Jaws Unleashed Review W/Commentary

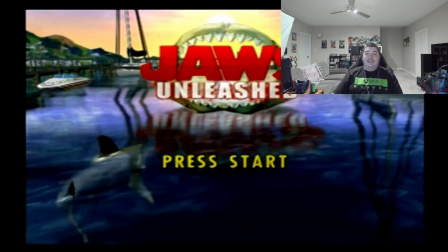And or, like, I debated just throwing it away entirely. So it was rough.
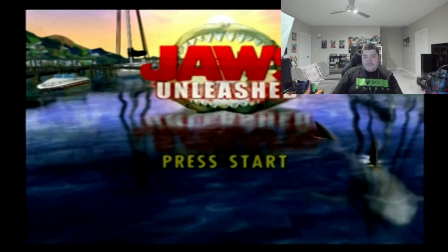So, like, then I came back to it and, like, redid the live scenes multiple more times, like, 2 more times, again, which is normal.
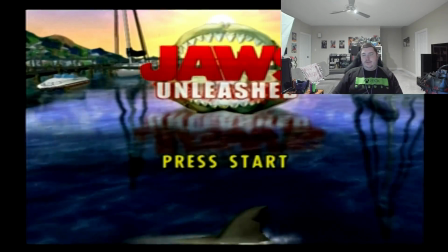But, like, to
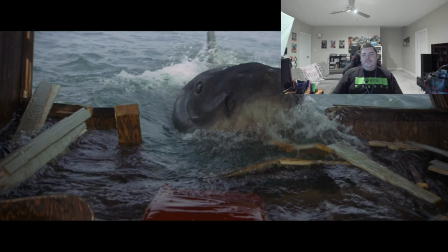restart the whole thing from the ground up like that, like, so many times was, like, very tough to, like, deal with.
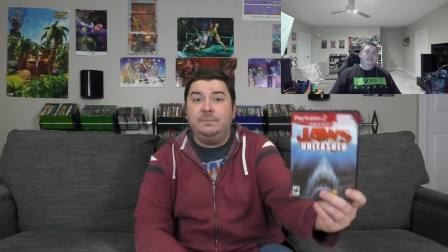Because then I'm, like, having this debate in my head, like, is it going to even be worth it? Like, why even try?
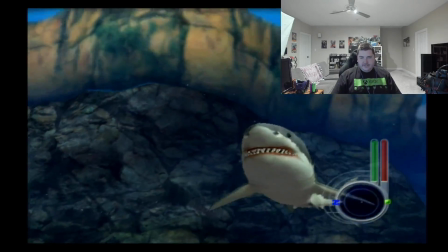It's not even that good, whatever. So, man, it was tough. But...
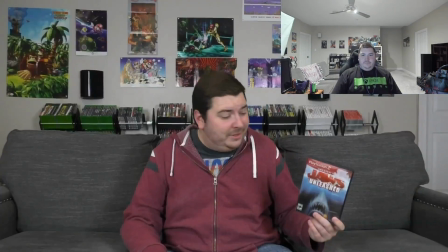There were a lot of positives. So coming back to it was good because I was able to really put new energy into when I came back to it to finish it.
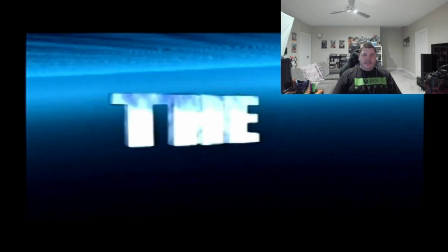Additionally, it's one of the first videos that, like, I wrote an actual, like, script for.
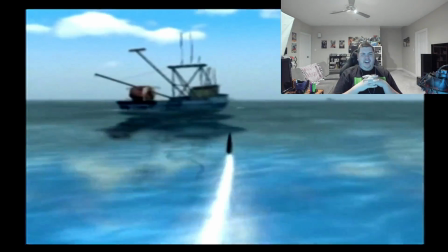Well, not so much a script, more like a screenplay. Not that I'd followed it, but it was, like, really helpful to, like, map out the whole thing.
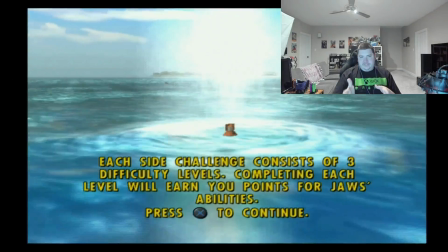It led to these live-action sequences on the couch being much more energetic.
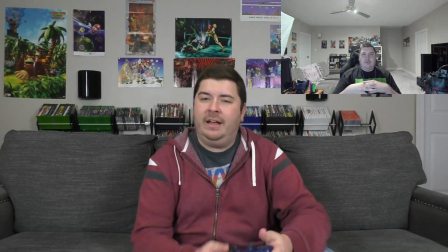And also more focused. It's definitely the best video in terms of being concise. Because everything I say on camera has a point.
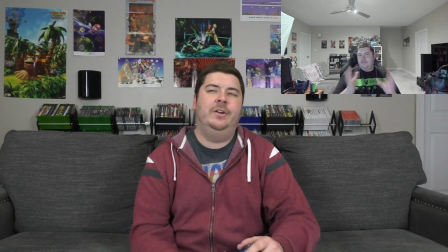And, like, very few of these live-action takes are more than, like, say, 1 to 2 minutes long.
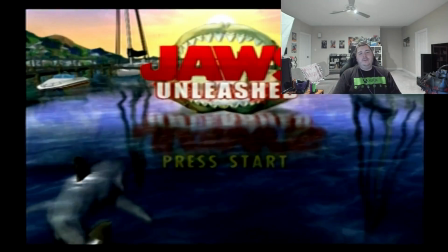Which is pretty unusual for past stuff. Whereas a lot of my live-action takes in, say, like, the Spider-Man video...
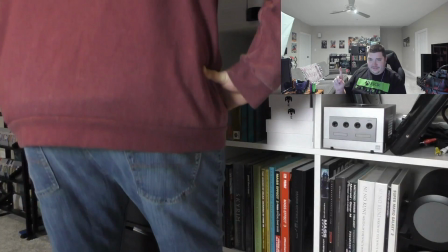...were 4 minutes. Okay. So, I thought of this during the editing process. I was editing the video, and it's like 2 days before it went up on YouTube,
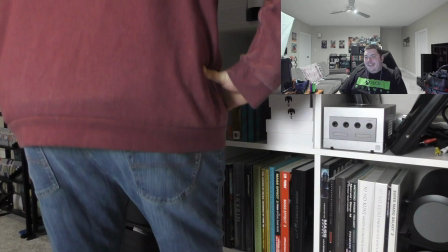And I was like, this stupid Jaws theme, like, I'm not like gonna rely on like dirty humor or lowbrow humor, but like it really does sound bad. And it sounds like farts. Someone do a little in front of the camera.
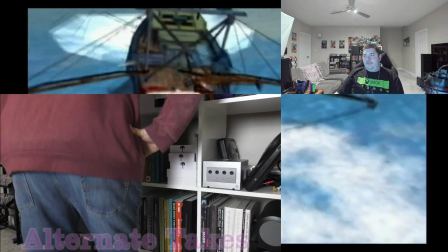I actually filmed a number of different little butt moves, which I will now subject you to.
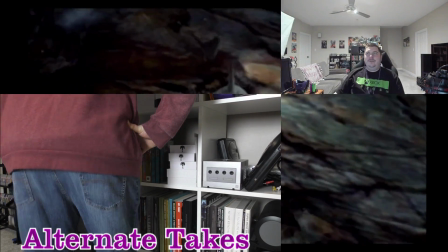I filmed a number of them, but only ended up using one. It just repeats and the angle changes.
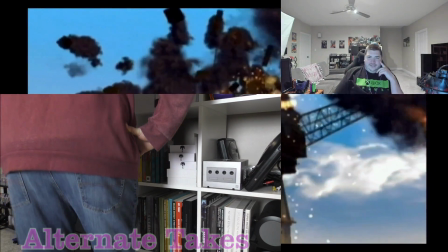It's just swiveled to be the opposite side.
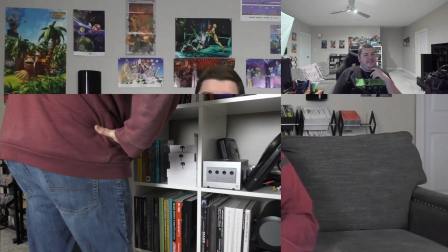But yeah, it is really puzzling that they got music from the movies, like the final battle theme,
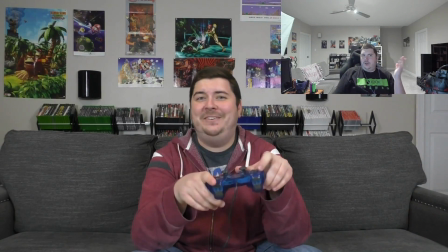but they couldn't get the actual shark theme, as I think it's called the shark theme.
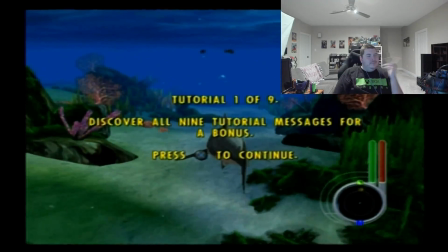They couldn't get like the main thing. Like you wouldn't play a Star Wars game licensed and made by LucasArts,
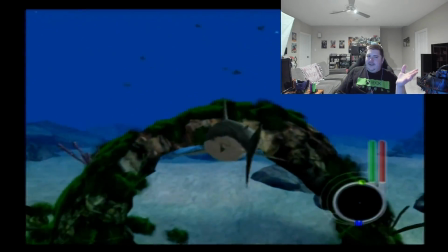and like the opening text crawl is like not the Star Wars theme, but then everything else is from the movies.
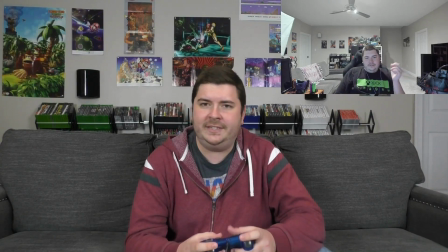That'd be so weird, right? So that's what's happening here. It's this crappy off-brand version of the theme.
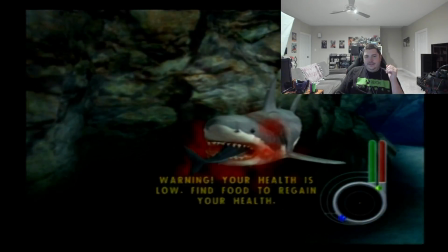This game is so weird. So
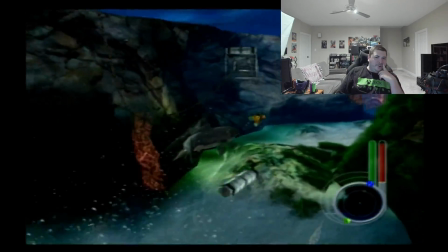it's like super dark and like really,
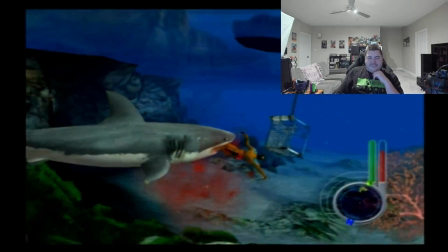really ugly in terms of like you're tearing people limb from limb just because you're the shark.
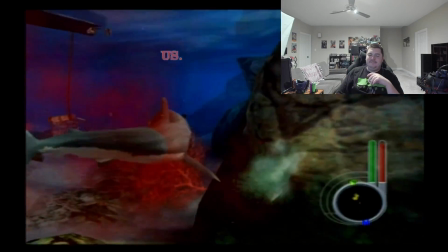So it's like really violent and people get like dismembered and arms and legs are flying everywhere.
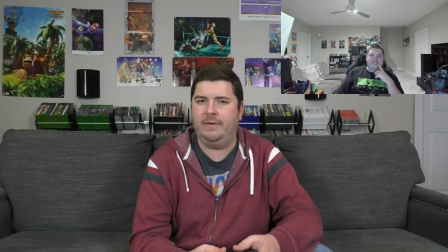Like it's so disturbing in some ways. On the flip side, it is like a genuine over the top just fever dream of crazy ideas.
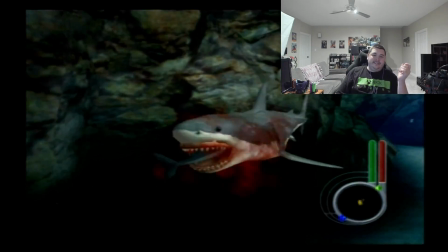And like you can get into it. Like it's such dumb. You got to be like really self-aware about it, but like
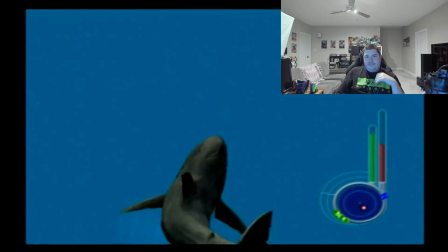you can laugh a little bit with it. It's one of those like so bad it's good kind of scenarios.
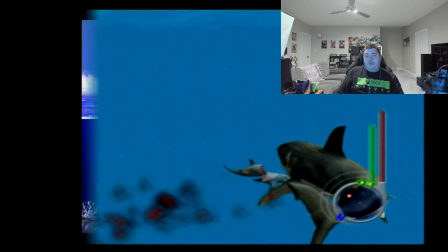But after you get like more than like 2 hours in, it genuinely is bad. This footage comes from my Retron 5 because I can't use my actual Genesis to get capture footage with RetroTINK.
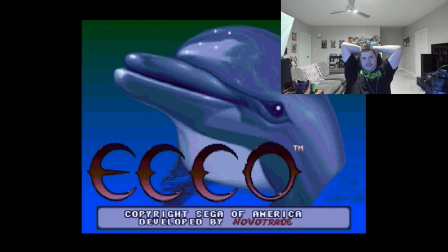I need a certain cable to do that with, like component or otherwise, something like that to do it with.
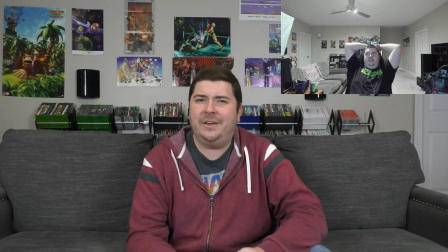Because if I don't, it'll come out false color and be all messed up.